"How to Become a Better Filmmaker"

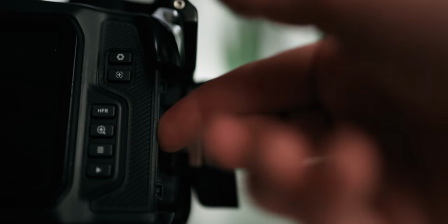0:00 Over the last few years, this new style of filmmaking has gotten pretty popular online.
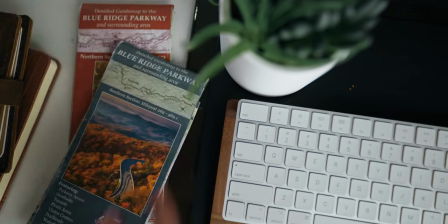0:06 It's kind of cool and trendy and synonymous with cool shots and no shortage of flashy editing.
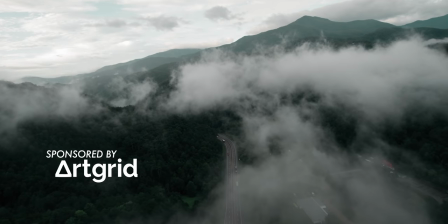0:12 Don't get me wrong, I'm all for it, but with so much emphasis on the cool stuff like FPV drones and clever transitions,
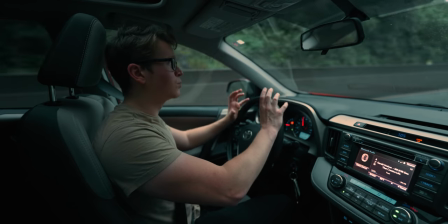0:20 it can be easy to kind of glaze over those really fundamental building blocks of a good film.
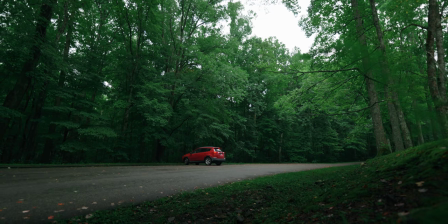0:27 So in today's video I want to walk you through four different areas that I would say are kind of the most overlooked and most important,
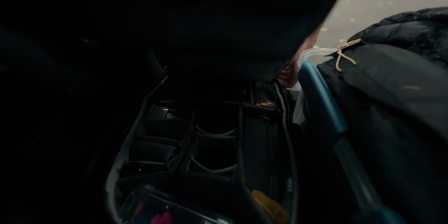0:35 most fundamental areas of our craft that just don't get talked about nearly as much as they should.
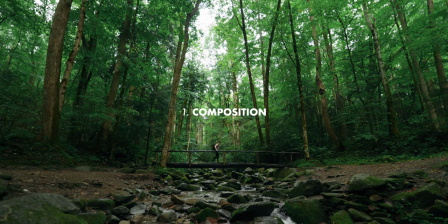0:43 First up, composition. This is the most simple thing.
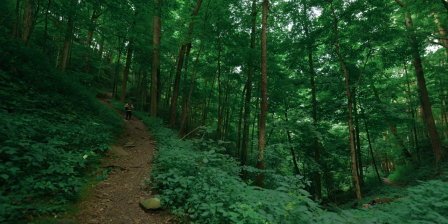0:47 It's pretty much just where you stand, what lens you use, and where you point the camera.
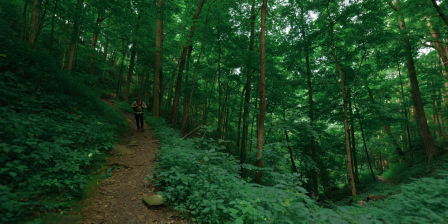0:53 But as simple as it is, it's still very important to be intentional and thoughtful when you're making those decisions.
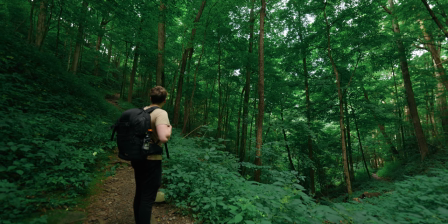0:59 So let's take a look at how I composed this shot that you just saw of me walking down the trail into frame. And of course, the first step is just to keep an eye out for composition. So what drew me to this shot in the first place was its composition,
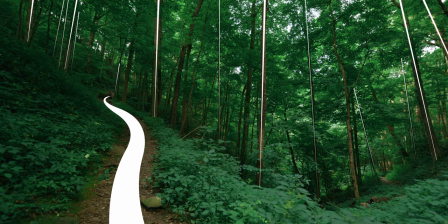1:14 particularly the lines, the lines created by the trees in the background, very parallel and and repeating all throughout the frame, and also this kind of curvy line leading up to the camera created by the trail. I thought those two different types of lines combined created a really interesting scene. What I want to emphasize about this location is the scale. We're on this huge switchback where the trail kind of joins between two mountains, and it's just a very big, open, expansive space. So I want to emphasize that in the way that I shoot. so I'm using my trusty 14 millimeter lens
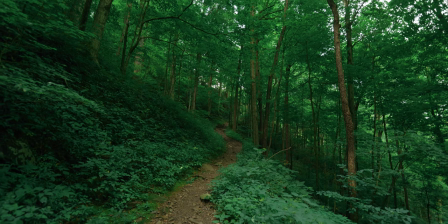1:52 to capture as much of this wide space and show as much of that large trail opening up as possible.
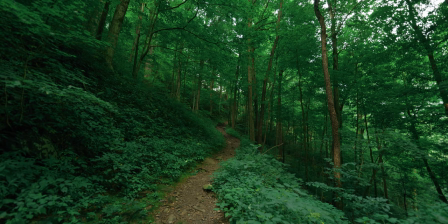1:58 This was my starting point for this shot. It's basically the easiest, most simple way to frame this up, just exactly where I was standing when I pulled out my camera and centering the trail right in the middle of the frame. But you'll notice the side of the mountain off to the left side of the trail is taking up like half of the frame,
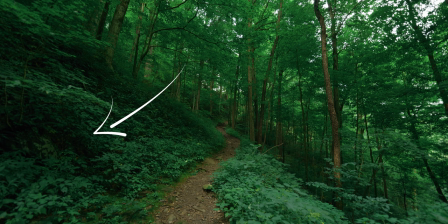2:16 and it's kind of preventing us from emphasizing that open space as much as I want to.
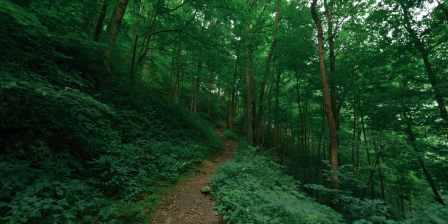2:21 So for that reason, I decided to pan the camera a little over to the right,
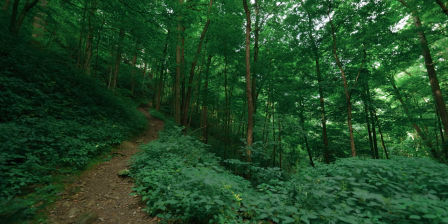2:25 frame the trail up on the left third of the image, and instead frame the shot that way to emphasize that open space on the right.
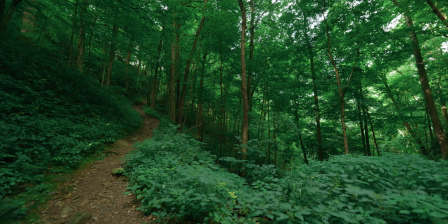2:33 But you'll notice that actually introduces a new problem into the shot, which is this big patch of bush off to the right side of the camera, which blocks the view down into the valley and prevents us from really emphasizing that scale once again.
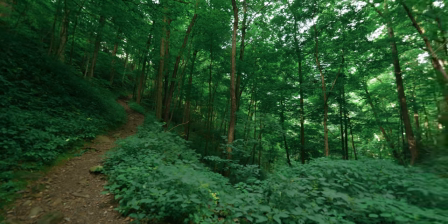2:48 So another easy fix here,
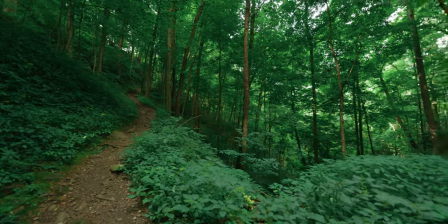2:49 I've just moved the camera forward about five feet so that that bush is no longer in frame and we can see down into the valley,
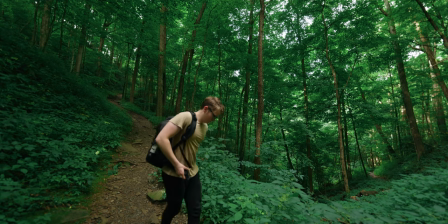2:57 see how far back that scene expands and how much open space there is.
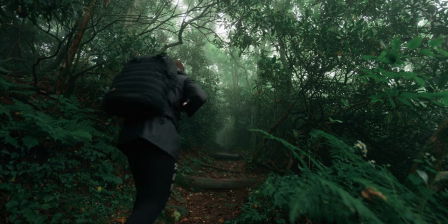3:02 So you can see how those couple of simple but intentional tweaks can take a still very cool
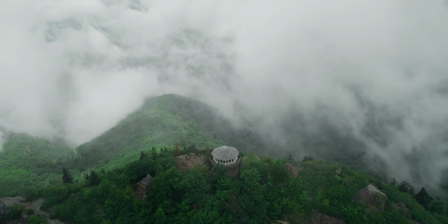3:08 shot and just make it serve the scene and serve the situation a little bit. better.
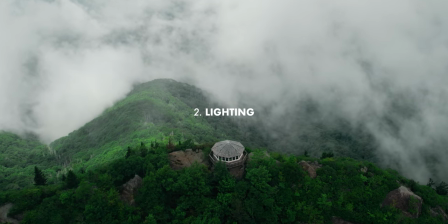3:13 Next up, lighting. And controversial opinion here, but I would go as far as to say lighting is pretty much 90% of what
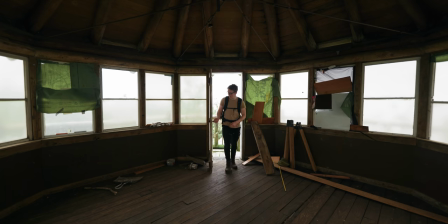3:21 decides whether or not an image looks good or looks cinematic, whatever you want to say. Don't be fooled by all of the clouds behind me. It's the middle of the day and it is bright as hell.
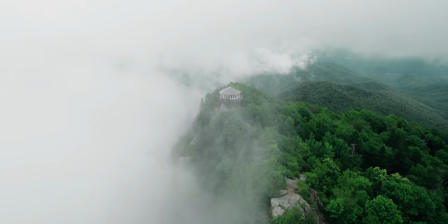3:32 It's high contrast. I'm honestly having a pretty tough time exposing these shots and working with this
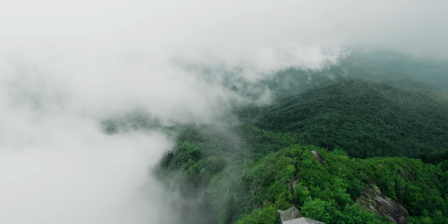3:38 light because it's just so contrasty and direct and intense,
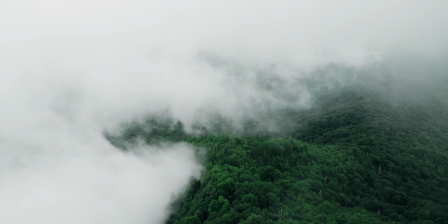3:43 but there's some things you can do to get around it and still get a nice image.
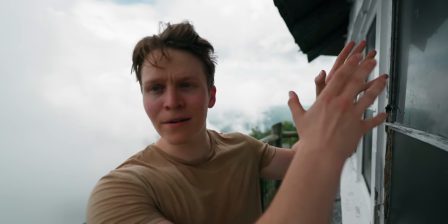3:48 In this case, the sun is right over here to my left and would be hitting me directly,
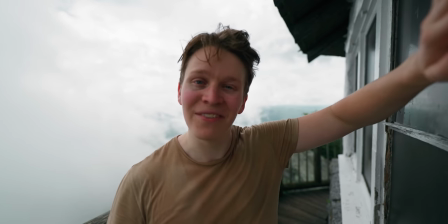3:53 but I've set up this shot such that this convenient tower here is blocking the light from hitting me.
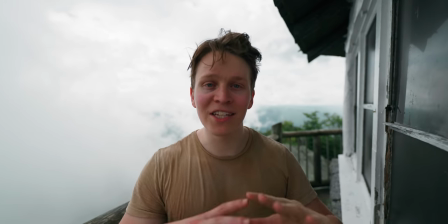4:00 So I'm in the shades.
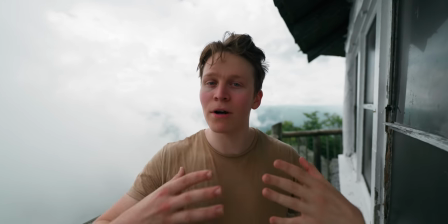4:01 You'll notice I'm a bit darker than the background,
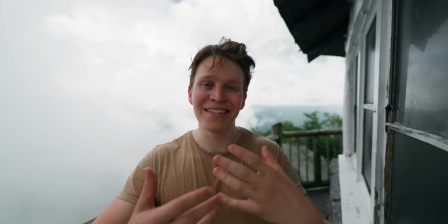4:03 but that's what we have to do to make sure that the light on my face is smooth and not being super high contrast and crazy.
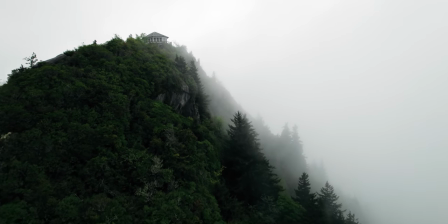4:11 Now, let's say you're in one of those rare situations where you don't happen to have a fire tower handy while you're shooting and you can't just hide in the shade. Well, there are still things you can do to improve the light and make it look better on camera. Let me show you one.
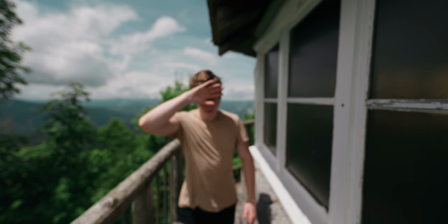4:26 Just come around here to the other side. So you can see now that I'm on the opposite side of the tower,
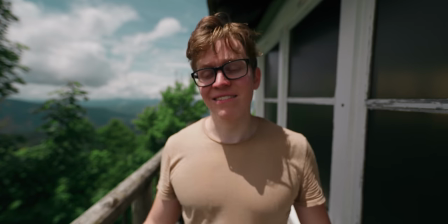4:34 the sun is right in my face, just direct, completely unblocked by anything.
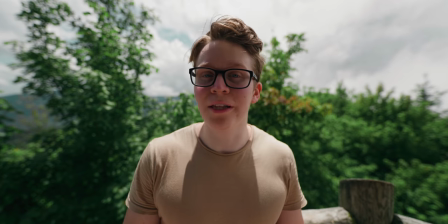4:40 And it's not doing me any favors. It looks pretty terrible. But the simple solution to that is to shoot like this with the sun right behind you.
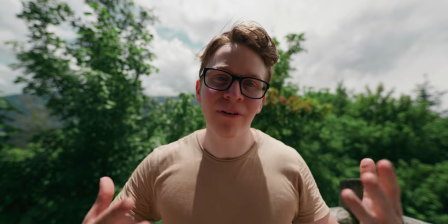4:49 This is called backlighting, and it will enable you to get smooth light because the light's not hitting you or your subject directly.
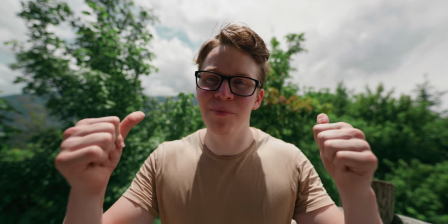4:57 And it's still not perfect. Like obviously the background is completely blown out.
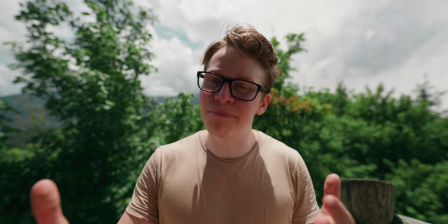5:01 There's still a lot of contrast in the scene, but I think it's better than that awful harsh light. So if you're shooting in more harsh lighting conditions try shooting into the light rather than in the same direction as the light and you might be pleased with the results and it's not just about working with natural light i mean that's most of it most of the time but i want to show you a couple handy little tools that live in my camera bag they are on this side this is the panel pro by lume cube and this is the panel mini, also by Limpcube. And these are just little LED light panels that I carry around in my bag all the time that I can use to easily add some extra light into a shot. They're super small, portable, easy to use, battery powered. They're the best option, in my opinion, for the kind of thing that I do because they can just live in my camera bag and have a very small footprint but come in absolutely clutch when I need them.
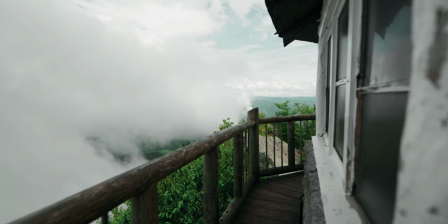6:05 I think a lot of travel filmmakers kind of write lighting off just because they're like, I'm shooting in natural light.
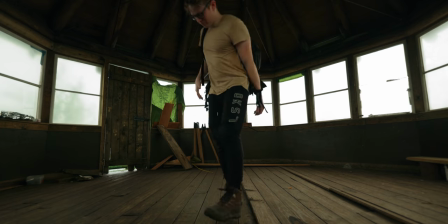6:11 What are you gonna do? But there's quite a bit you can do. You just gotta get creative, assess the scene,
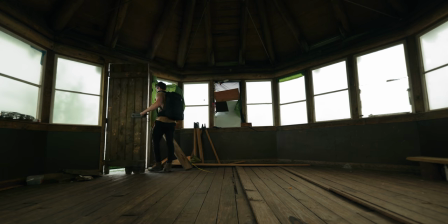6:17 make some tweaks and decisions to make that light that you're working with look the best it possibly can.
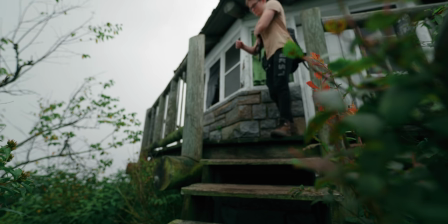6:24 The other half of this video pertains to the post-production process. So I'm gonna go ahead, hike down, head back into the editing bay, and we'll dive into that but before i go i just want to briefly tell you about the sponsor of today's
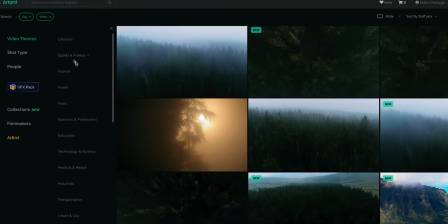6:36 video which is art grid art grid is a massive library of amazing stock footage shot by filmmakers all over the
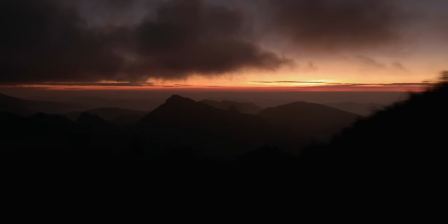6:43 world so you can get pretty much anything you're looking for on here it's great for travel filmmakers and there's new material added every
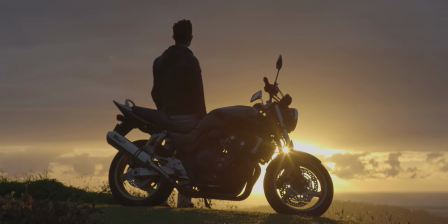6:50 single day and one of my favorite things about art grid is that it's super simple so there's just one license that covers everything.
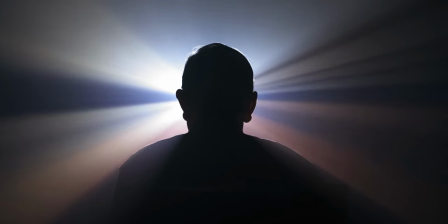6:58 Covers commercial use, your client's use of the footage, there's no limits on the audience size or the number of views the content can get,
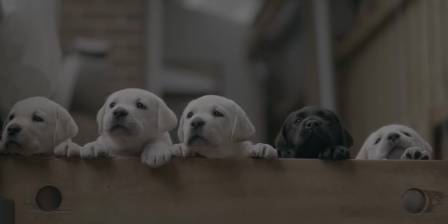7:05 and you can also continue to use that footage even if you don't renew your subscription.
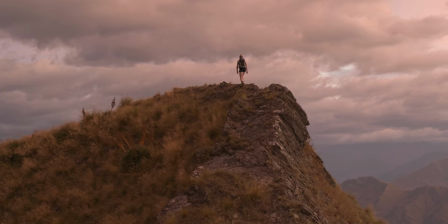7:11 Under that one license, there are three different subscription options based on the quality of footage that you need to download.
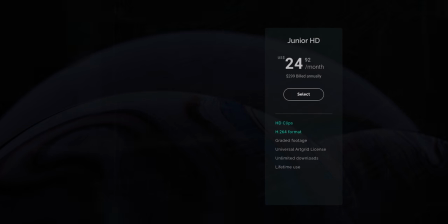7:17 So for just $25 a month, you can download anything in their library in HD.